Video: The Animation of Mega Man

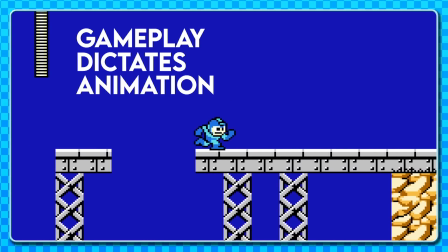4:12 The snappy, tight controls and animation result in a satisfying gameplay experience, something Mega Man is renowned for.
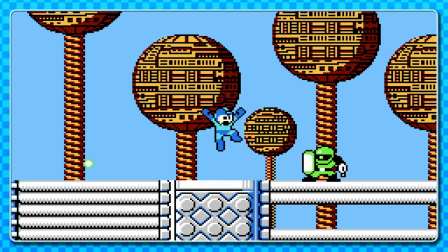4:19 This goes for jumping too. Pressing jump takes Mega Man into his full air pose, attack face on, arms up high and outstretched,
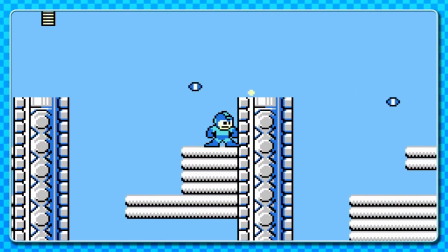4:26 pulling his body upwards, his front leg bent up as though ready to catch a ledge.
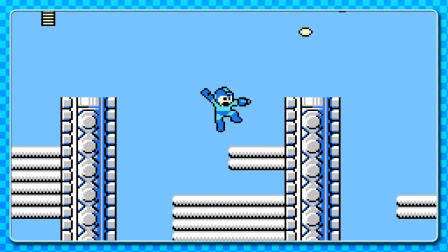4:31 Shooting while doing this points his firing arm forwards, pulling back into the outstretched pose after a few frames of inaction.
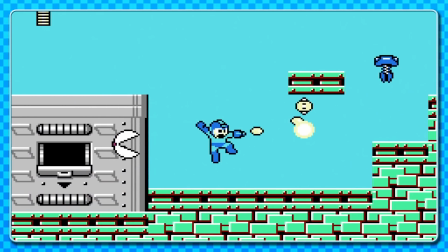4:37 Bullets simply leave Mega Man's buster. There's no animation for any kind of energy that's expelled, like a muzzle flash or something.
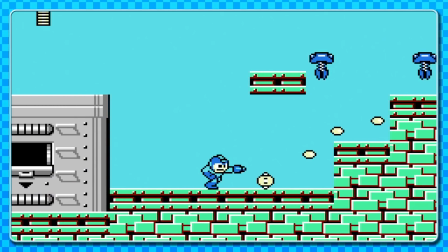4:44 Mega Man will hold in this pose for a moment in case the player wishes to rapid fire, so it doesn't become unsightly too often.
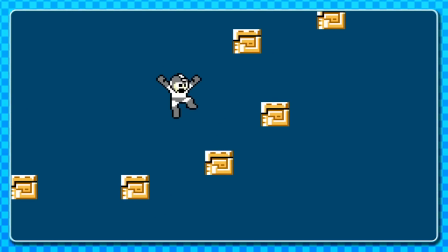4:50 When Mega Man lands, he looks as though he returns to his standing pose, but you'll notice there's a little bounce effect. If we take a closer look,
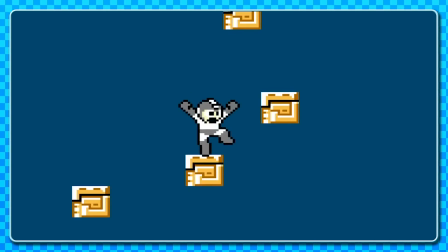4:58 you'll see it's sneakily made up of two of his running poses that play very quickly to give the impression of a softer, bouncier landing.
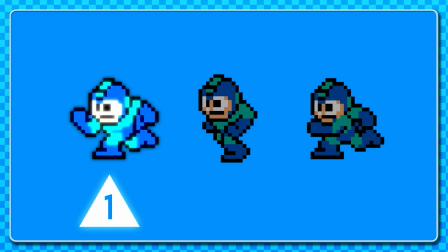5:08 and then running is made up of 3 images that loop back and forth, creating a 4-frame loop.
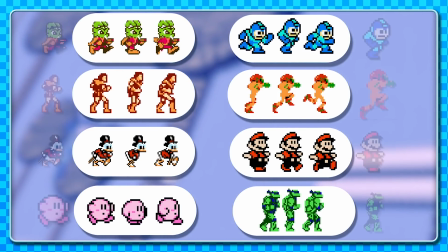5:13 This is quite common for games of this age, as I've discussed in my video about keyframes.
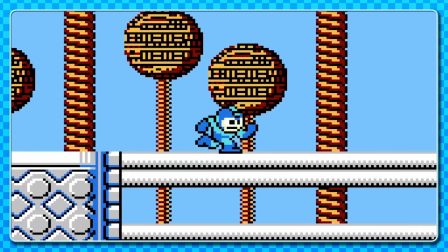5:18 This is about as little information as you can get away with to create the illusion of movement.
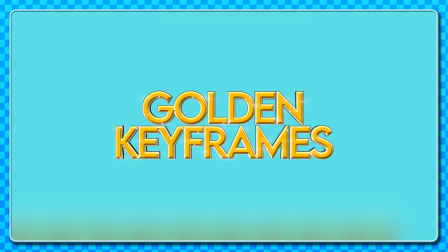5:23 Let's have a quick chat about golden keyframes. Keyframes are the structure of animation.
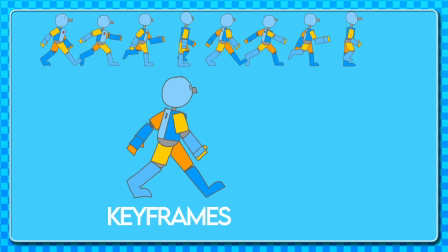5:29 These hold the strongest information, which can then be smoothed out with in-betweens.
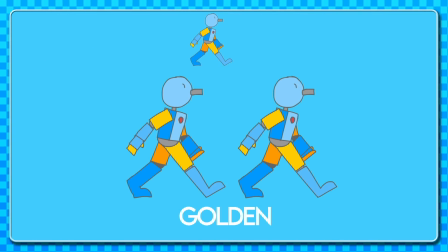5:34 A golden keyframe, you might not have come across this phrase that often, is a keyframe that depicts the most visual information of an action. It depicts so much information that you might only need one drawing to know what's going on, the type of energy involved, where the action is headed, things like this.
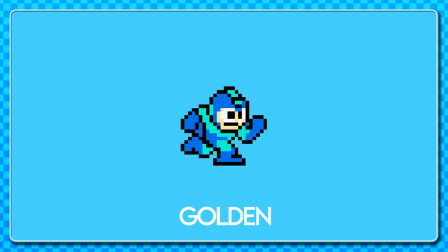5:51 Things which this game already uses. Fancy that. So, for running, only the strongest poses are present.
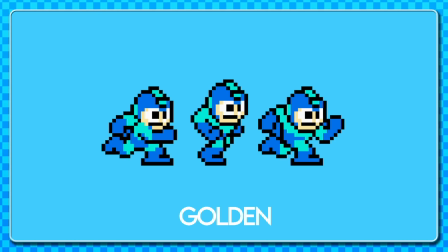5:58 If you were planning a running animation for something a bit more complex, these would certainly be the keys and golden keys. And then shooting and running is this, but with that gun arm outstretched, staying steady.
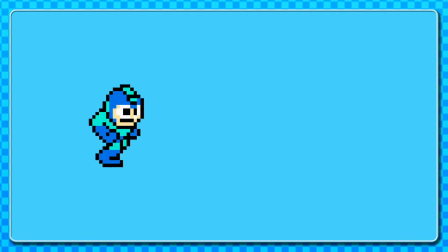6:10 Now, you might think when you press fire, the animation is being switched from this entire frame over to this entire frame.
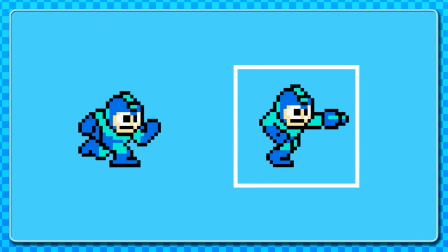6:17 But because of some clever programming I mentioned before going on behind the scenes, Mega Man is split up in a particular way that allows fewer changes.
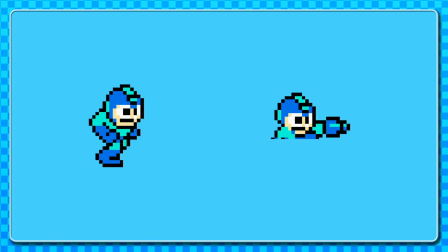6:25 His legs are constantly running, and in fact, only his upper portion is altered.
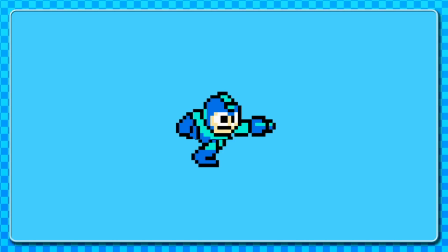6:30 It may even be simpler than this.
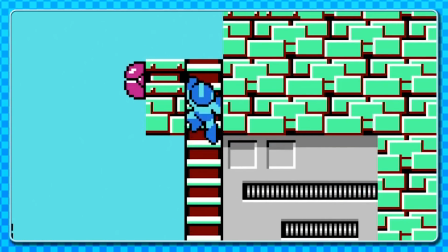6:33 When you climb a ladder, as with most other animations, you'll snap to this pose and it'll flip as you climb, giving this grabbing and pulling illusion. Again, only using those strongest poses to depict the action.
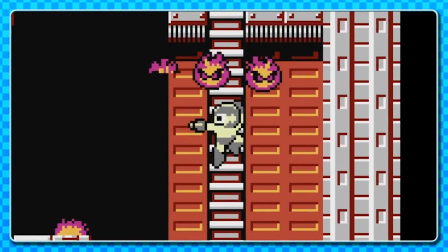6:46 You can shoot while on a ladder, naturally, and it results in his arm and head pointing in the last direction you are facing.
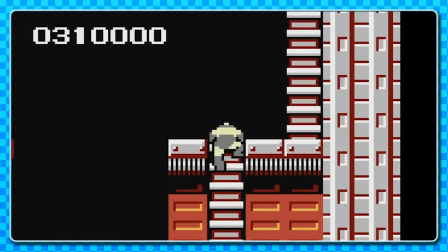6:52 A cute addition is this single frame as you pull yourself up. Something just to make sure you know your hitbox still won't allow you to get hit.
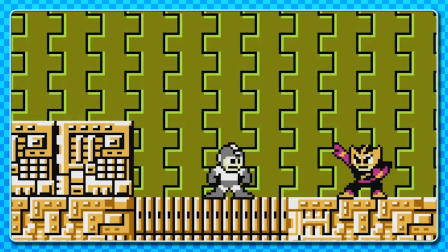7:02 Something Mega Man is famous for is stealing boss characters' weapons upon defeat, allowing more attack variation.
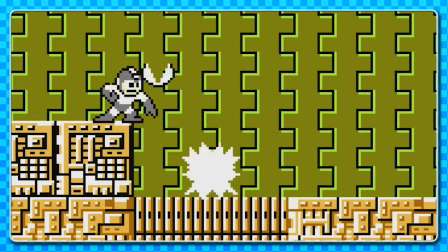7:07 This allows Mega Man to throw and hold certain objects, giving us these poses.
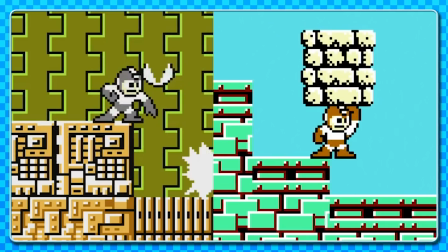7:12 Like other actions, this snaps into a fully thrown pose with the arm either outstretched in an arcing motion or straight up against his head.
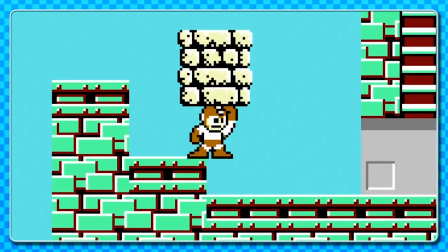7:20 The arm looks a bit odd considering it has to stretch to reach the top of his head. Perhaps one argument where animation design should dictate character design.
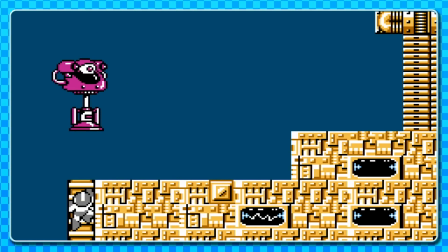7:30 Upon death, the game freezes for a short moment in anticipation before Mega Man explodes into spheres of energy.
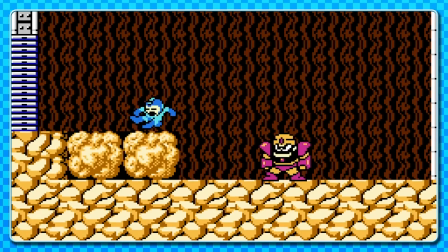7:38 Aside from a variant of the damage pose used for being stunned on the ground, that covers the entire first game.
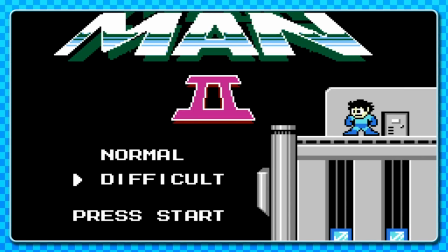7:45 One new thing we get in Mega Man 2 is seeing how his helmet closes around his head and over his robotic hair.
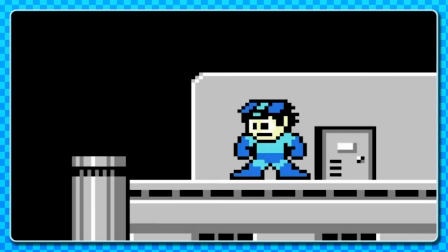7:53 The exclamation mark zips down, with the sides materializing outward from the center, and then a sleek reflective shine.
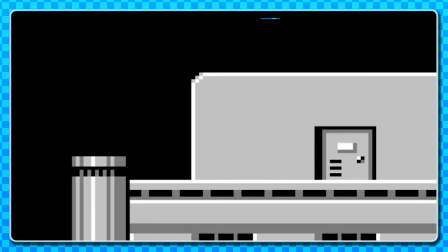8:00 I love this animation. For the first time, we see Mega Man teleport out now as well. It's effectively a mirrored version of how he teleports in. Mega Man 3 introduces the slide.
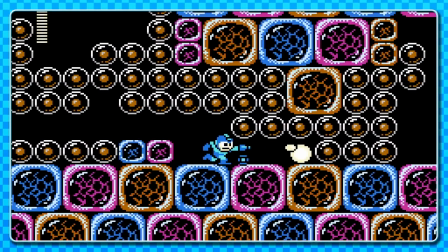8:13 Keeping within that tight game feel, the action takes you straight into what could arguably be the strongest pose for such an action.